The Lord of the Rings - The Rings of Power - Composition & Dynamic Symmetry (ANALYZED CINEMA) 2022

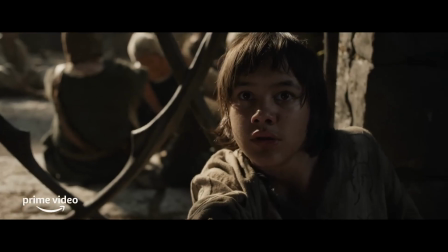0s you heard of him, lad? If you heard of Sauron?
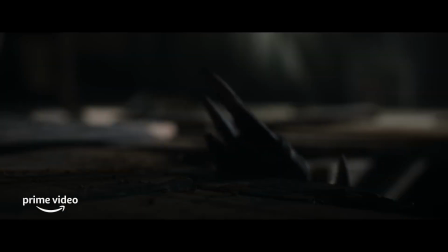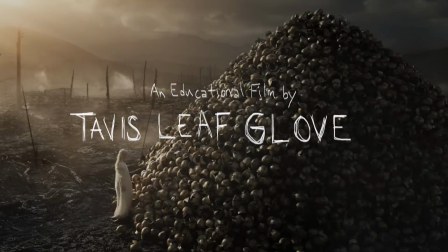17s
Hey everyone, welcome back. It's Tavis Leaf Glover, and today we're going to be analyzing the Rings of Power, which is part of the Lord of the Rings.
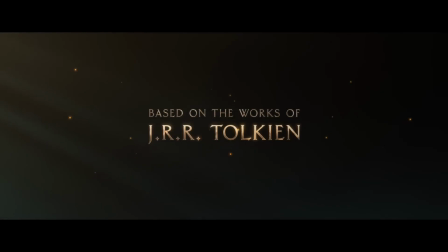24s
It's a prequel, and it's coming out September 2nd of 2022. And it's going to be a visually stunning, amazing series to watch. So we're going to run through this trailer real quick and see what kind of composition
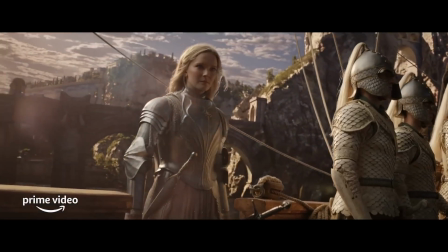36s
techniques and dynamic symmetry they use within the visuals they have in this trailer.
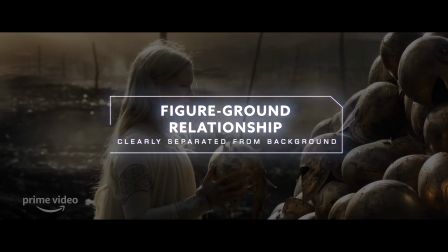41s
So right off the bat, in this first scene, we see nice figure grind relationship, you got that rim light, and also aerial perspective, and then they're working with the balance as well.
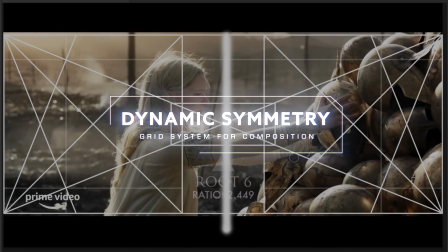50s
Dividing the vertical center, this is the Root 6 grid, and we've got the 5 proportions here on the center area.
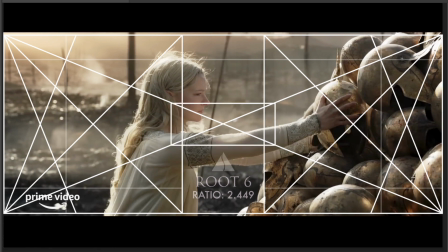57s
So we can see how they're balancing from left to right, and she's reaching across that vertical center line there. She's adding the helmet to the others. The stack of helmets is creating a diagonal in this way right here. It's not necessarily paralleling the grid, but it's close to this reciprocal diagonal here.
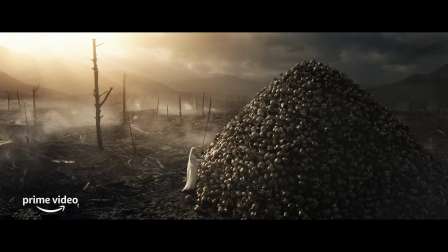72s
Here's the establishing shot, shows how large the stack of helmets is.
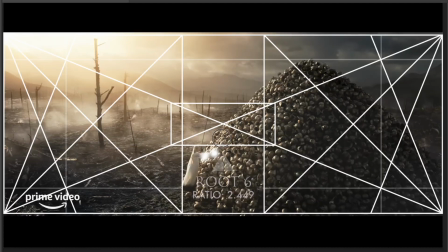76s
We can check the diagonal, see how it's paralleling this diagonal here and then this one as well. So it's almost like a triangular pyramid shape. Lots of aerial perspective, great shot there. And then we can see the winds blowing her dress.
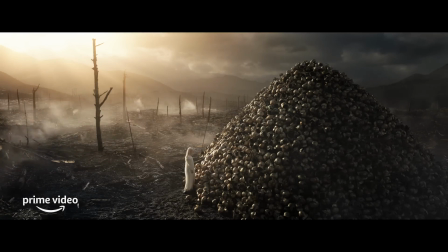88s
That's a nice little sense of movement with the clouds moving from left to right and her dress is blowing from left to right.
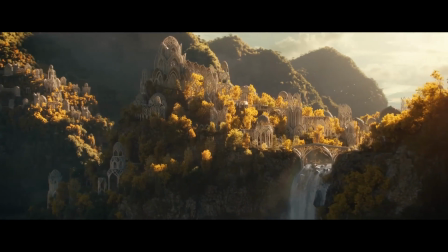94s
It's a nice establishing shot here with the camera panning around to the left, revealing the distant city on the mountain here,
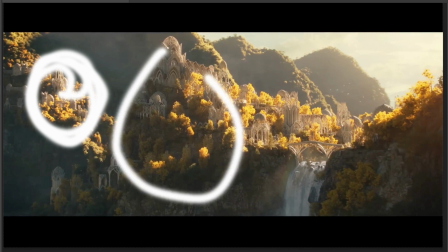100s
and then this one as well with the waterfall and aerial perspective coming in.
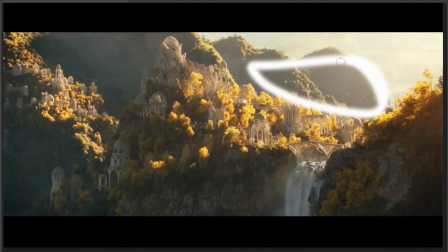105s
These mountains in the distance reduced in contrast, that's creating the depth because these have more contrast.
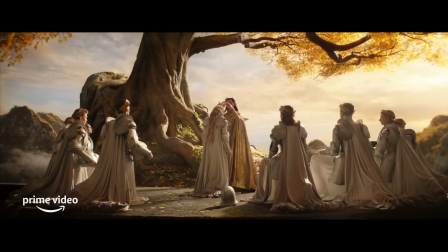110s
And then we can see little birds flying, very cool shot. This one's using separated shapes, so we can see most of the characters are separated.
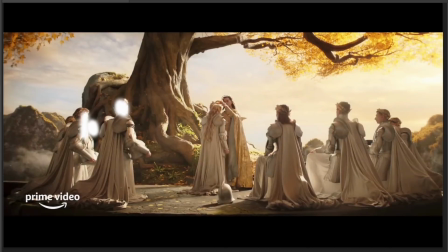118s
So this guy's face is seen, this one, their head, her head, his head, that one, that one, that one. So most of these heads are being seen and shown, except for this one and then this one right here. So that's nice separation though in a very complex scene. Nice figure ground relationship on the main subjects here.
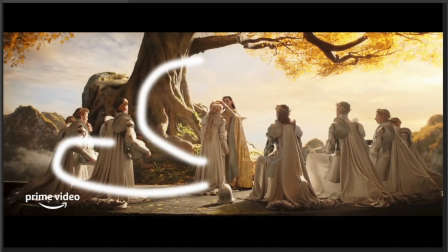137s
Their heads are. It's a great tree. Nice aerial perspective. You can see how his arm's creating that diagonal in the scene.
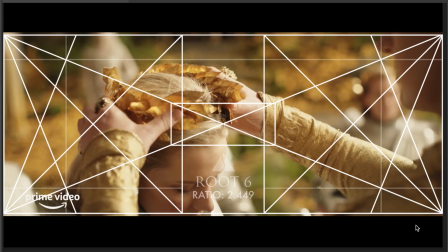144s
So the more diagonals we add to the scene, we get a more dynamic feel to it rather than straight verticals and horizontals.
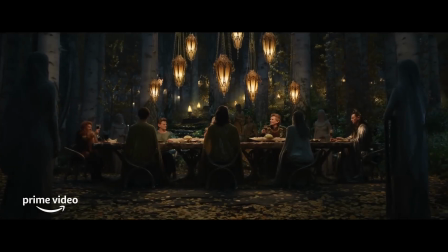151s
So that's just something to keep in mind. It's a great scene.
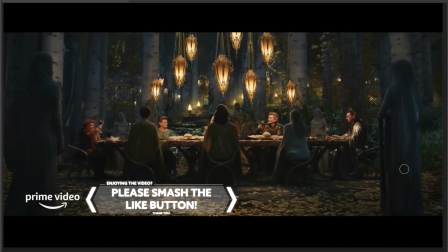153s
Also, if we're looking at figure ground relationship and separated shapes, we just want to make sure that the characters are clearly defined against the background.
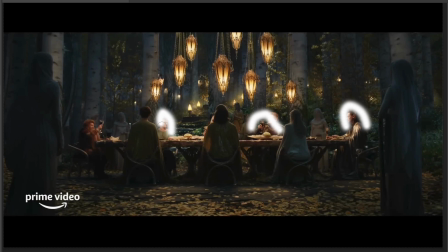162s
So all these are well lit ones are clearly defined. And then these characters are separated from these ones. And if we look at it, the only one that's hidden, it looks like there's someone maybe on the opposite side of this person. We can't see him, but for the most part, even this person here is clearly defined. These people are separated from the others.
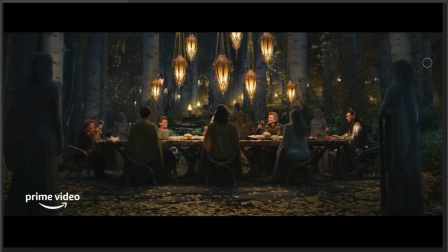181s
This person is separated. So everybody's pretty much separated, so we can see what's going on in the scene.
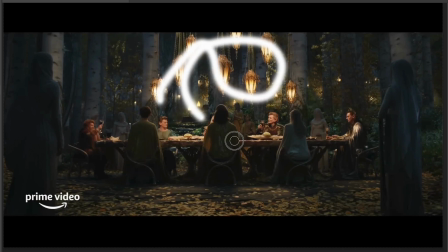187s
And we've also got these lights that are separated and not overlapping as well, creating a nice pyramid shape there.
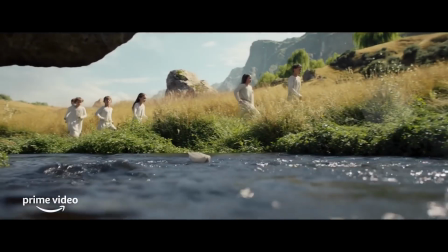193s
So very, very stunning scene right there.
We thought our light would never dim.
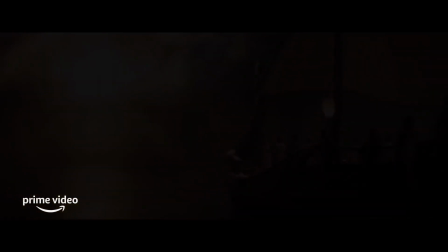200s The skies are strange.
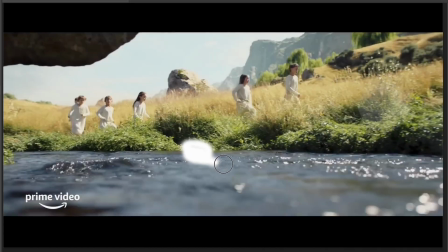206s
This one, nice foreground, little boats floating down the water, and the kids are running through the grass,
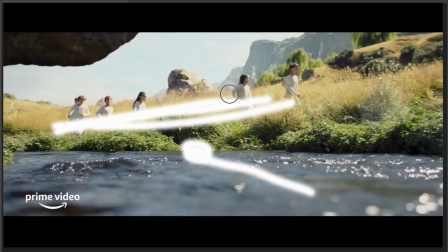212s
up the hill in the middle ground, and then we've got the distance faded in contrast with the aerial perspective.
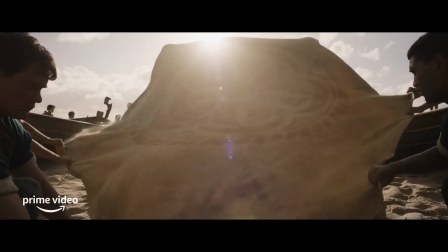218s
Nice lens flare here, creating that aerial perspective. Nice depth, some more lens flare and aerial perspective.
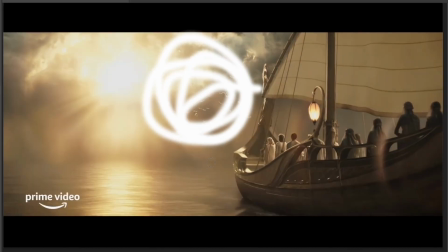225s
Got all these birds flying in the sunlight, very nice element there. So they're balancing this scene.
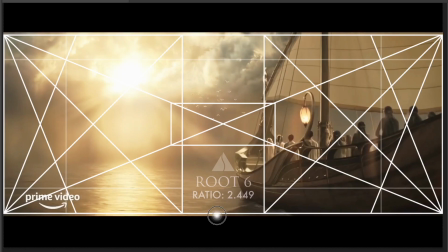230s
If we put the grid on and create that vertical center line,
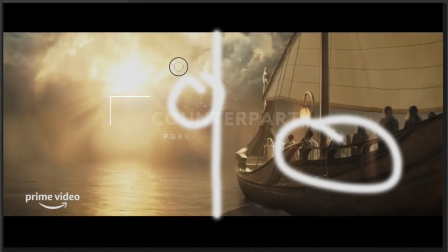233s
we can see that they're balancing these people with the flight of the birds and then the high contrast of this sun here.
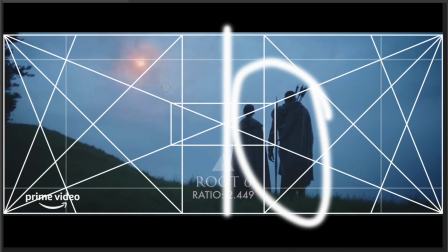239s
It's a nice scene. Got the characters on the right side and then the shooting comment or whatever that is on the left side.
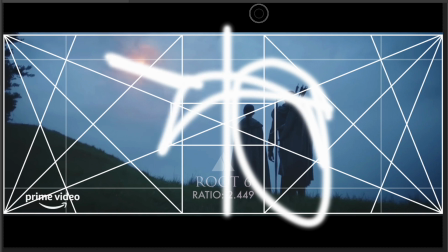246s
So we're balancing it from left to right. Nice figure ground relationship.